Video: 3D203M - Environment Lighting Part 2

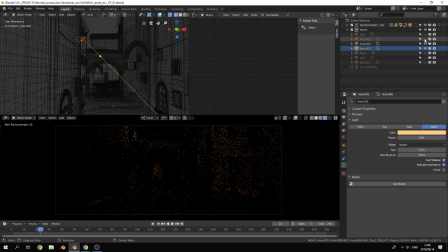[24:45]
Okay, and let's see together with our other warm lights what our warm color is doing over the whole frame. So that's better. I think having you know, just being able to see some more of the detail here.
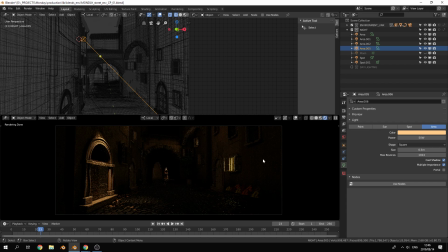[24:58]
It's a lot darker on the projector than what it is on the screen. But in the same sentence, we probably need something back there as well, just to add in something without that getting too dark. So let's do the similar thing. So I'm going to pause that and just duplicate this light.
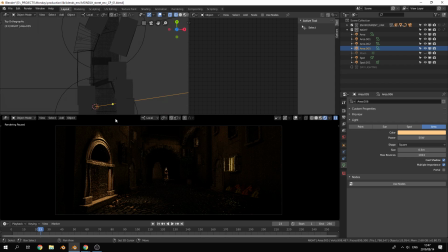And then put it over there. Rotate it that way.
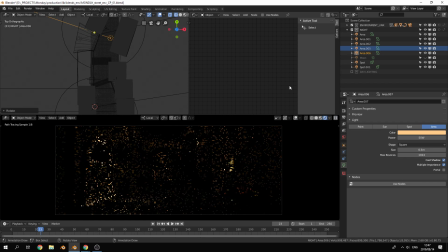[25:31]
It should help. So let's see what that does. But this one I'm definitely going to drop, so I don't want it to be so drop. And I want that edge of that wall to stand out more.
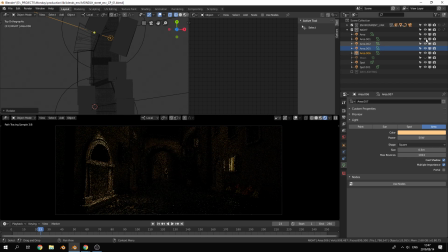[25:47]
So let's just turn all these others off quickly. You stop. There we go. Okay, so stop, stop, stop, stop, stop, stop. Okay, and then render.
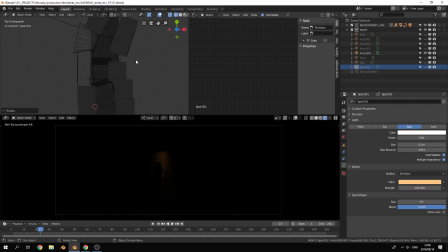[26:05]
Okay, so I want this wall lit enough so I can see the edge of this pillar or the archway again. Okay, so
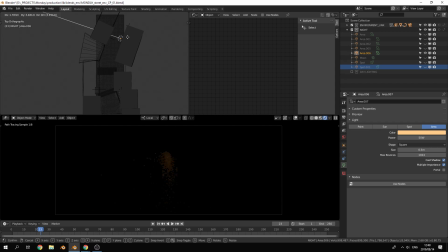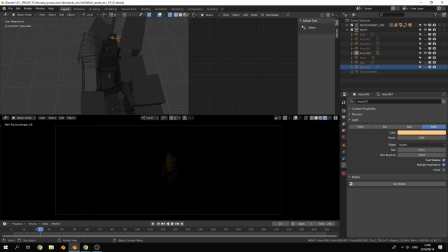maybe I can make it a little bit bigger.
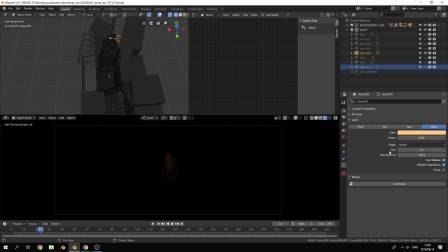Okay, so that line over there, you can barely see it on the screen, but let's bump it up then a little, just for the sake of illustration. Okay, so that's cool.
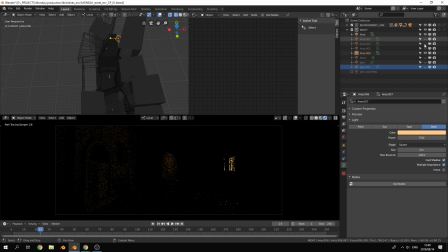[27:13]
So together with everything else, we have pause. On.
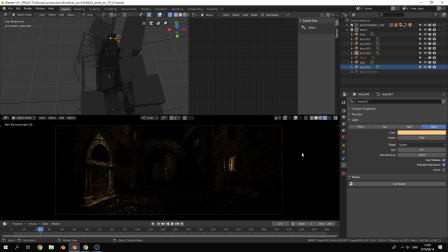[27:32]
Okay, so that for our warm plate looks pretty cool, I think. I think it's got enough contrast to it that we've not overlit that in that sense. And then if we add in our moonlight,
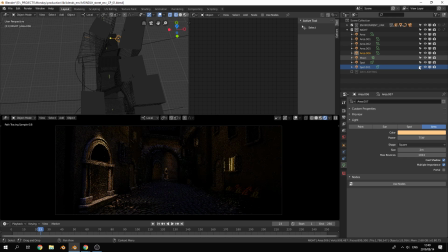[27:47]
which will then just bring back that balance a bit, as well as our environment light, which I'm going to make slightly darker. Too much.
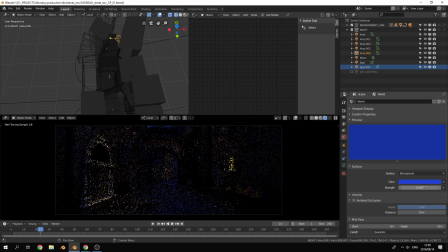But I mean, that doesn't look too bad at all.
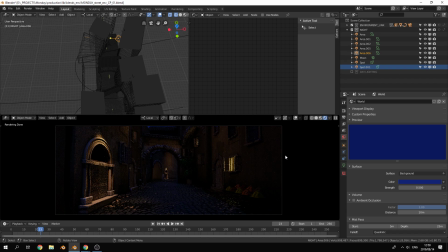[28:25]
I think that looks quite nice. And then you can decide where you want more highlights again. For instance, I don't know if it'll work at all, but if we were to
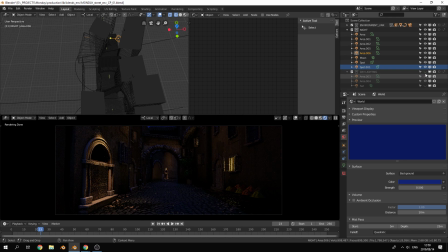[28:41]
add in one of these area lights, so we added for our archway from the daytime lighting scene, let's light that up. That actually looks cool.